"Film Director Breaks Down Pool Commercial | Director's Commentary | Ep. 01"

If you're somebody who's interested in making good ads, whether it's for yourself or for a client or something like that, I'm going to walk through the thought process, the choices that went into making this ad set.
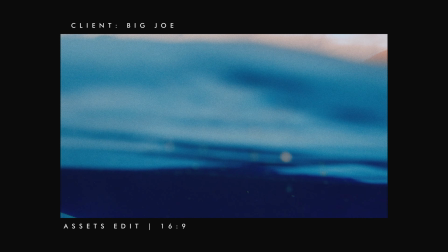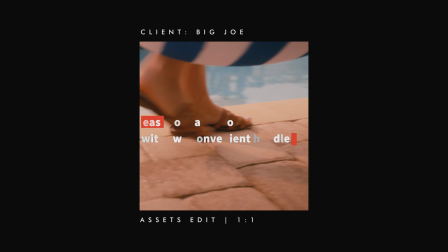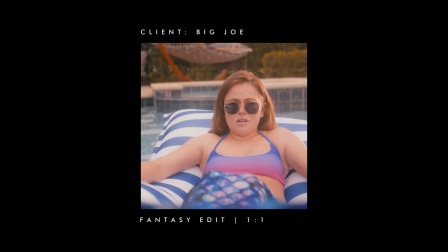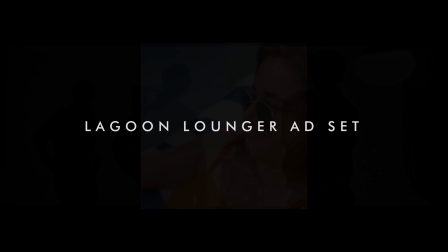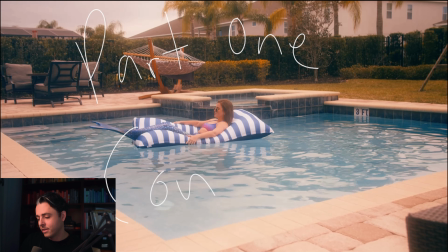All right, so part one, let's talk about the concept. How did this thing come about? What was the thought process behind putting it together? This is not the technical specs. This is the kind of ethereal, emotional, philosophical reasons it came about. So what happened is Big Joe came to me. They said, hey, we want to do an ad for a new product called the Lagoon Lounger. This thing is crazy comfy.
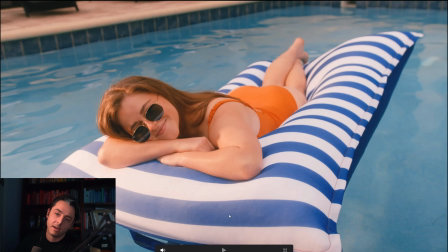In fact, um, it's dreamlike, right? Like you're going to fall to fall asleep in this thing. And it's so dreamlike. We call it the lagoon lounger and what lives in lagoons. Mermaids live in lagoons, obviously mermaids live in the lagoons. And so when they said we might want to do something with a mermaid tail or something kind of fantastical, I was like,
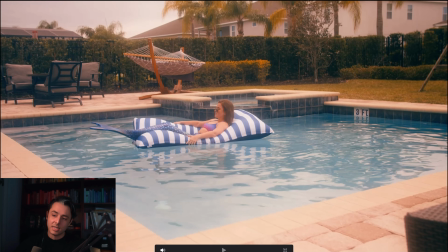you guys are awesome because it's kind of rare when a client brings you an idea that's more creative than what you probably would have pitched them.
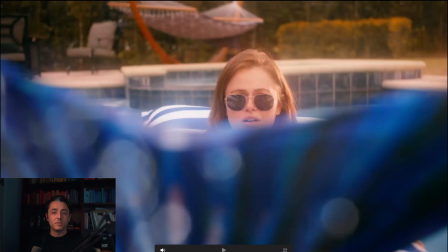Right. Not even more creative, just more, dangerous almost, right? Like it's a bigger risk to film something with mermaids, right? Than just to film a regular product video. And that's one of the things that I respect so much about this client. And that I also think is a benefit of filming, not the traditional style of like, we're going to make a commercial.
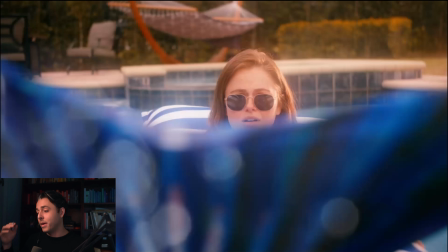It's a commercial. All the money goes into one edit. Maybe there's a 16 or a 60, a 30 and a 15. Maybe there's different time cuts, but it's not a different concept versus in this case, this is actually the ad set that we delivered to them.
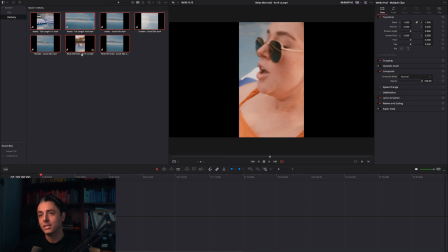It's seven things, right? It's not just one thing. And I think that's the main difference between a commercial where you have to put literally all of your eggs in one basket and an ad set where you get to say like, Hey, we're going to film a bunch of stuff and we're aiming for like three to six deliverables.
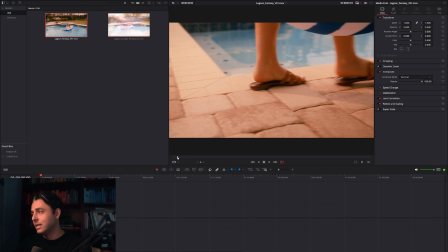So we took the mermaid tail and my original pitch was, uh, this is an unreleased, version of the ad, an unreleased edit.
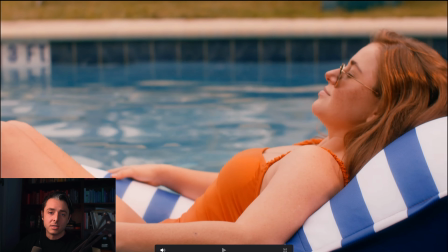My original pitch was, you know, a girl falls asleep on her very comfortable Lagoon Lounger raft.
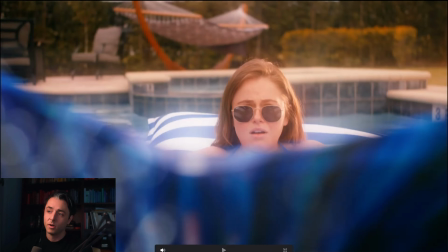We get this classic moment where she starts dreaming.
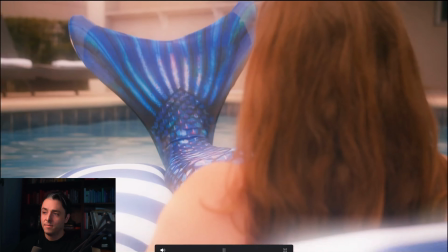She wakes up, realizes she has a mermaid tail, and falls off and then jolts awake.
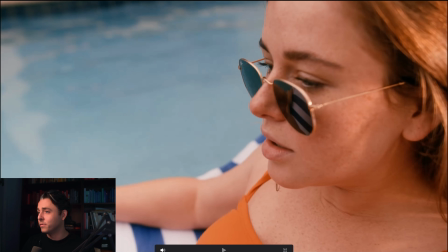It's just like a classic dream sequence. I did this in my movie Turbo Cola. I've done this multiple times. I didn't come up with it. I'm not saying it's not cheesy. I'm just saying that it's a thing that we've seen a bunch and people immediately understand what's happening.
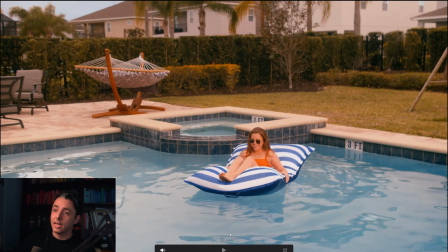Right. Um, and so that was one of the original things is like, Hey, let's film this sequence because then we can recut it any way we want to.
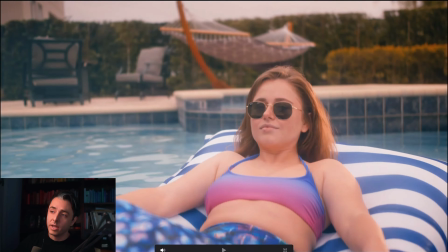And so when we're shooting, you know, this shot of her waking up, we get one where she's horrified and she falls asleep.
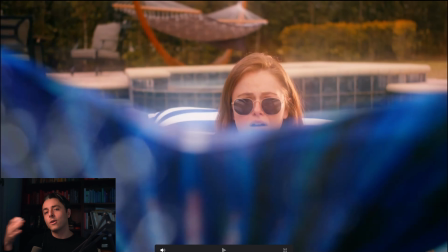We get another take where she's like, Oh yeah, cool mermaid tail. Right. I'm not scared of this. And so we use the, um, ability to get coverage in our individual setups, uh, to our advantage.
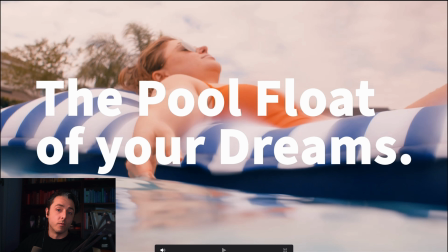And we filmed tons of content. And then after she falls off, you get all of the crazy good, you know, product shots. And we overfilm that too, right? We overshoot that so that you have a bank of footage that you can build a lot of assets from, right? It's not just here's the straight storyboard of this 30 second ad. And that's all we're shooting. There's more to it than that, right?
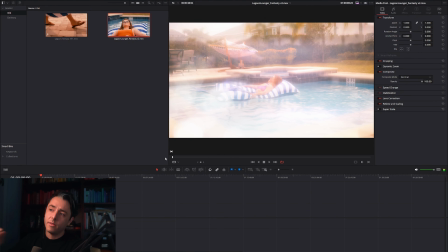Here was version two of that ad, where we cut out the beginning of her falling asleep and everything.
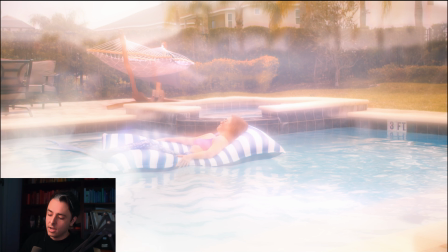We dove right into it because we felt like there needed to be a stronger kind of like hook right in the beginning and showing her already asleep with the mermaid tail ended up being a good captain hook.
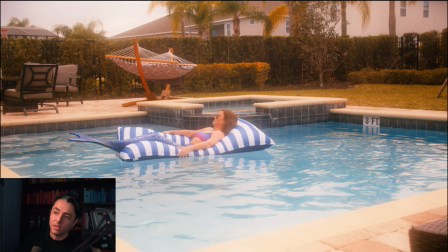Sorry about that. So in this version we brought in the white lotus music kind of inspired by that show that was really big at the time.
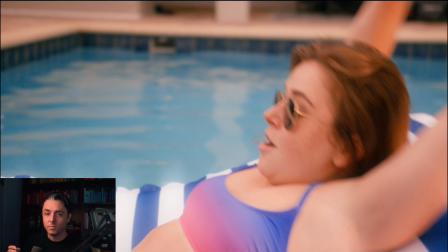It's not actually white lotus music it just sounds like it.